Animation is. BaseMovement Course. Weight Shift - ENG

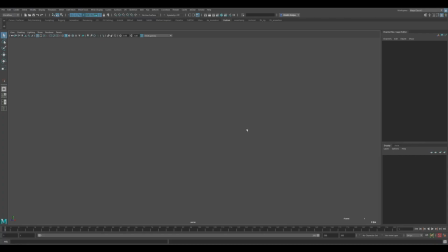0:06 So, our first task will be weight transfer from foot to foot. I hope you downloaded the character. We will need to work with him. We don't open it directly. We use create reference. We create a character through a reference in order to be able to replace it,
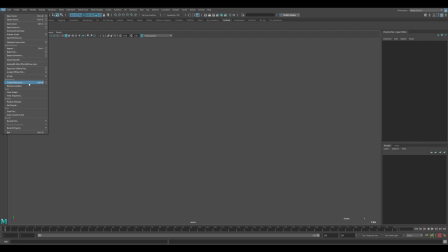0:21 edit it, make changes in general, so that it is somehow so mobile.
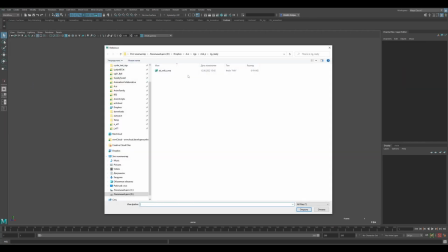0:26 Create reference. Upload the character.
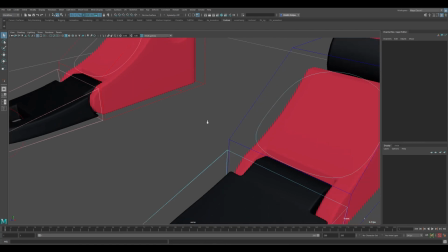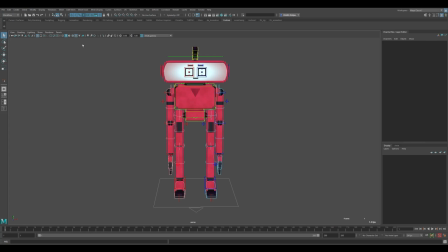0:35 Like that. I turn on texture mapping to make it look nicer, and turn on anti-aliasing. This smooths the boundaries of controls and geometries. Everything is getting smoother.
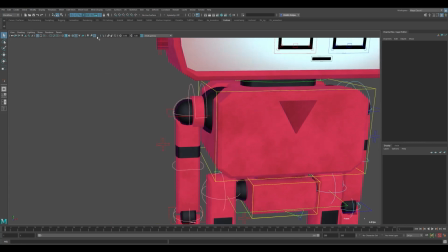0:47 These steps go away. These are the steps at the edges. You can come closer. You can see that they are stiff or softened here.
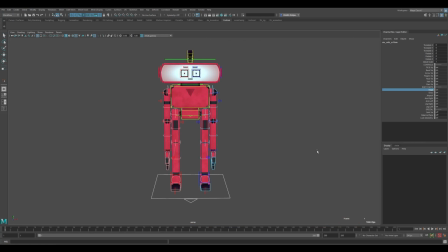0:55 So, I won't need certain body parts in this assignment, like 2 arms. I'm hiding them. I hide them in the following way. You can set 0.1 here, but it's long and inconvenient. It is easier to go into the attribute itself, not into the attribute value, but into the attribute itself,
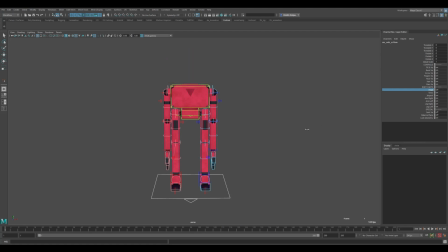1:14 and with the middle mouse button in any part of the screen, left, right, we can disable an attribute or several attributes at once entirely. This is convenient when there are many different attributes. I won't need head, jetpack, and arms.
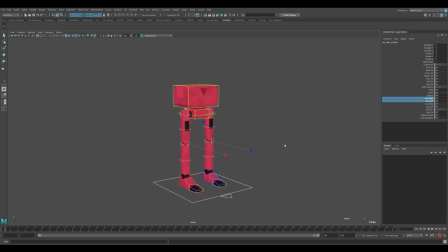We will work with legs, hip, and chest. We highlight all the controls and press S. This is how we create the key.
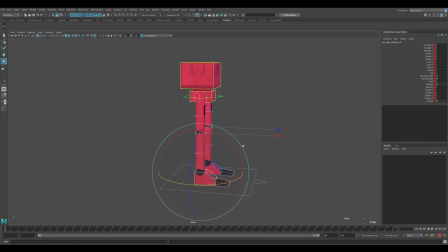1:43 Farther, I'm doing the first pose. Now the character is in a default position, originally created, and he is a little boring. Even a bit boring.
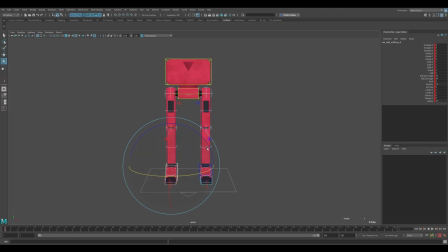1:55 And the boredom lies in this, in its parallelism, verticality, uniformity, and this geometricality. Therefore, the first thing I usually do is I spread my feet in different directions. It looks good. I will turn on the follow attribute here so that the knee follows the foot.
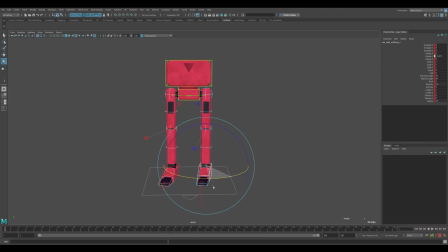2:17 If I turned it around, it would be easier for me to work with it. You wouldn't have to turn it over every time. So I move the legs, make them even a little bit symmetrical too. This already gives some more interesting silhouette. Next, I shift weight to one of the legs.
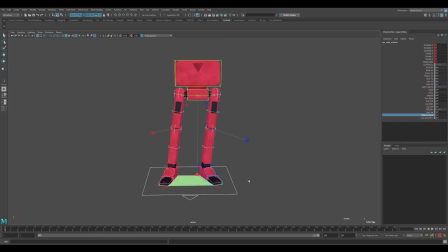2:34 Here you can use this balance plane, this tool that allows you to see where the weight of the character is now. This is the red dot, the red ball. This is the point where it comes.
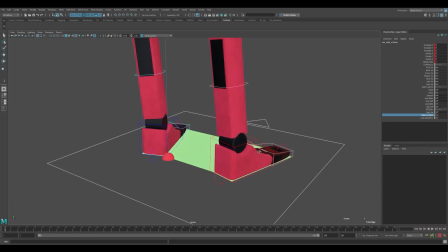2:47 The green surface is the surface on which the weight is distributed. It proceeds from what pelvis is now, in fact.
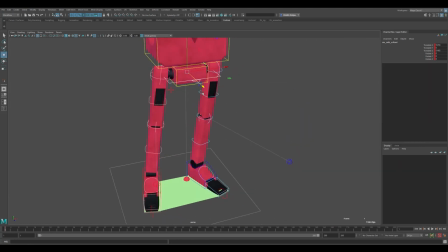2:56 So, okay, we can move the character forward a little bit more to make it more balanced, so that this red ball stays more inside this surface. It seems to me that this is quite enough. Farther, what else can be done? To diversify and make more non-mathematical, not such a generic.
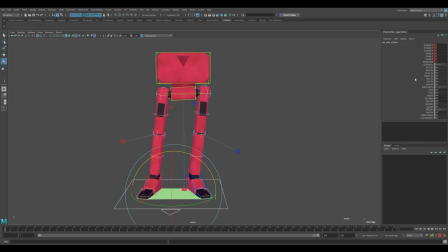3:18 You can turn the pelvis a little bit, for example. I will immediately disable bend control. This is the controls that bend legs. And I also won't need FK and IK foot switches, because I'll be working in IK foot mode all the time.
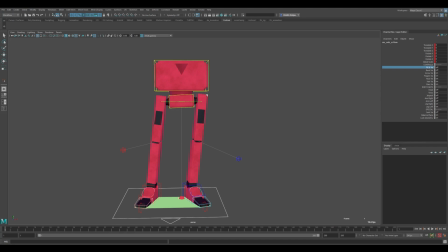3:37 Further, in the classical drawing there is such a concept of counterpost, when the chest and pelvis are oriented to each other at some angle. That is, if the pelvis is rotated by some amount, the chest is rotated by so much.
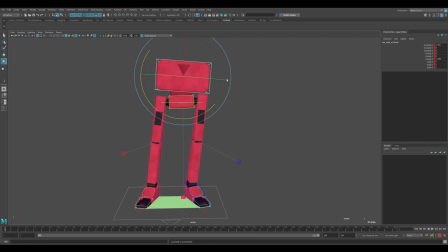3:54 It's not exactly the same angle, but it makes the chest a little more interesting. I will rotate it not only along the Z-axis, I will rotate it a little more along the Y, and a little bit along the X, so that this drawing is more interesting. I'll do the same with the hips. A little bit. I'll turn him around somehow. I don't know. Here's another one.